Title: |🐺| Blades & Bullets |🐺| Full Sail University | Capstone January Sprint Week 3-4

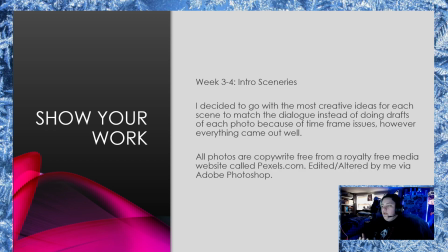465s
I couldn't spend too much time on one photo because then I wouldn't be able to get to the other photos which would be needed to actually bring the point across for the rest of the dialogue but it all came out well so I'm completely happy with how it turned out all these photos
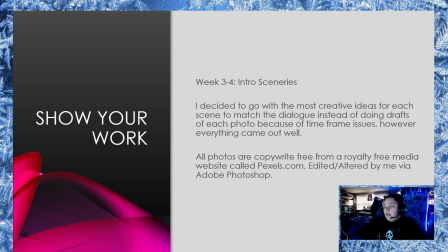481s
are copyright free. I did not steal any photos from any websites. It is on a royalty-free media website called Pexels.com. People make a billion videos and pictures and post it on there for you to use as free use,
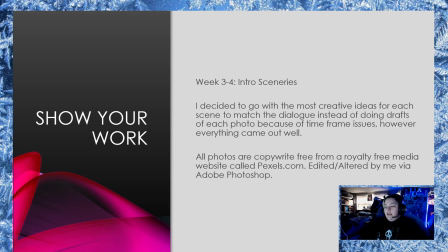496s
but all of the alterations and editing was done by me via Photoshop.
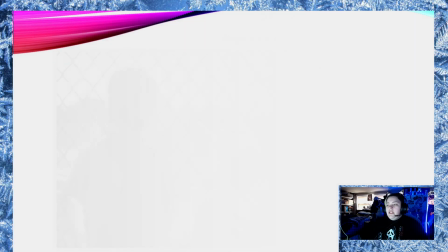503s
So this is scene one.
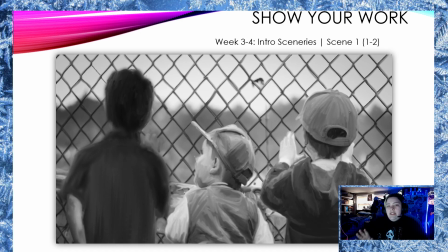506s
So scene one out of two, how these scenes are working is that there's a few photos in each scene, and you will see that this is the first photo for scene one, and then we move on to the second photo in scene one.
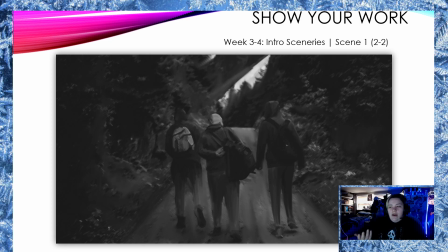520s
So that's pretty much showing how life used to be, and then how it is now. You got this foresty area, you used to be a kid, like enjoying your life, and now life is a little different, and that's what I wanted to bring across.
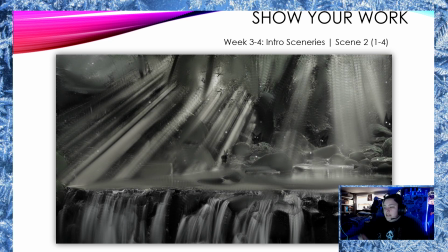536s
So now we got scene two, we got these little imp creatures that I created in this, and I fully edited this picture um like all of the weird uh rays of sun and everything was pretty much painted over
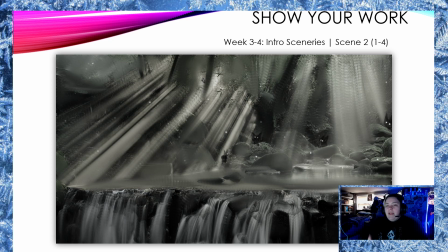551s
and I wanted to bring that uh black and white to muted colors that's what we me and the uh project uh leader were talking about um trying to show that slowly back then turns into color and then um you get this like muted color turning
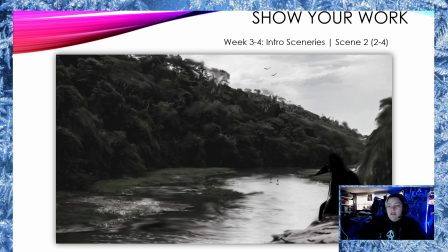571s
into vibrant colors later on because the game is color and i wanted to like ease the people that are playing the character into the game's um atmosphere so we had a back then kind of thing now we have a this is what this world is now um
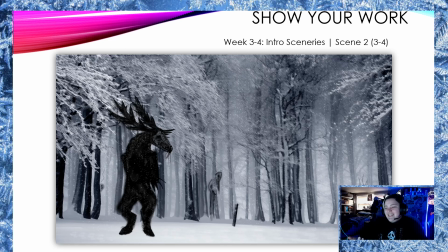590s
this is one of my favorite actually uh drawings that I did I did the creatures myself there was nothing on this it was just a snowy uh forest and then I edited uh little brush strokes on trees
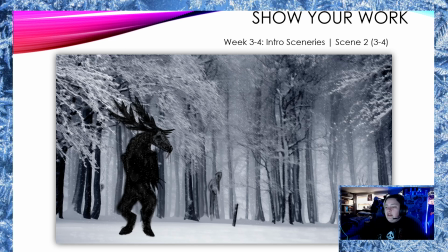607s
and such and added creatures in there I was very proud on this one because I've never made anything like that ever in my life and it turned out pretty decent and I was very excited for that um and then this is the last
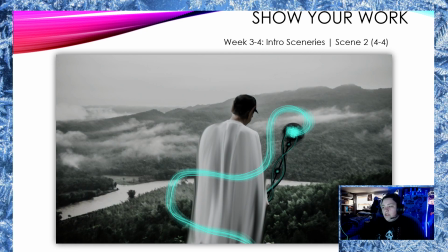622s
scene uh picture for scene two so this one was pretty decent I actually really like it I like how the color is mixed in with that to show like the magic in the world um and
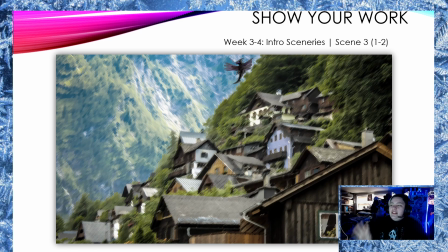636s
then we have how it used to be I didn't like how the Dragon turned out. I wish I could have done something else, but I was running out of time So I had to spend less time on certain frames
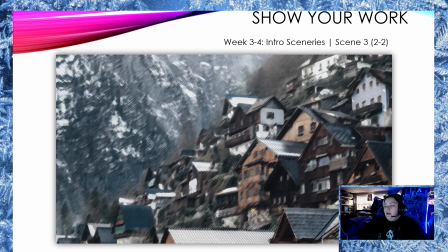648s
And then this is a picture that shows the community got bigger as you can
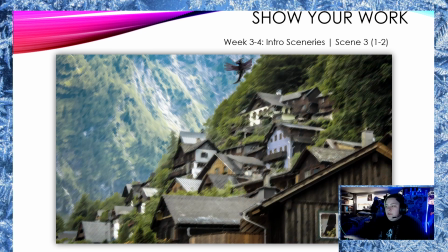653s
see like if you go back It's there's a little few houses and then you're
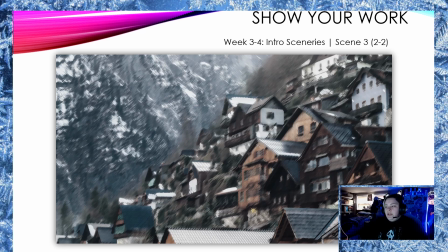658s
back and there's a whole bunch So that's just showing that in scene 3 the community got bigger So then we got scene 4,
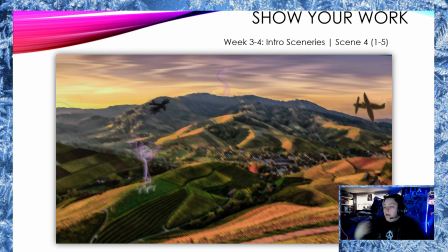666s
we show this world with like modern technology, this town, these fields, magic once in a while, being different places. A really odd dragon that I wish I could have drawn better, but that's the first time I ever actually tried to draw even a shadow of a dragon, so I'm proud that it turned out like that.
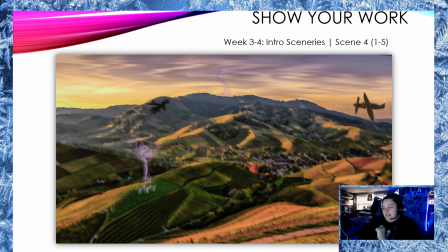686s
We got a little seance over here and some tents over in the corner.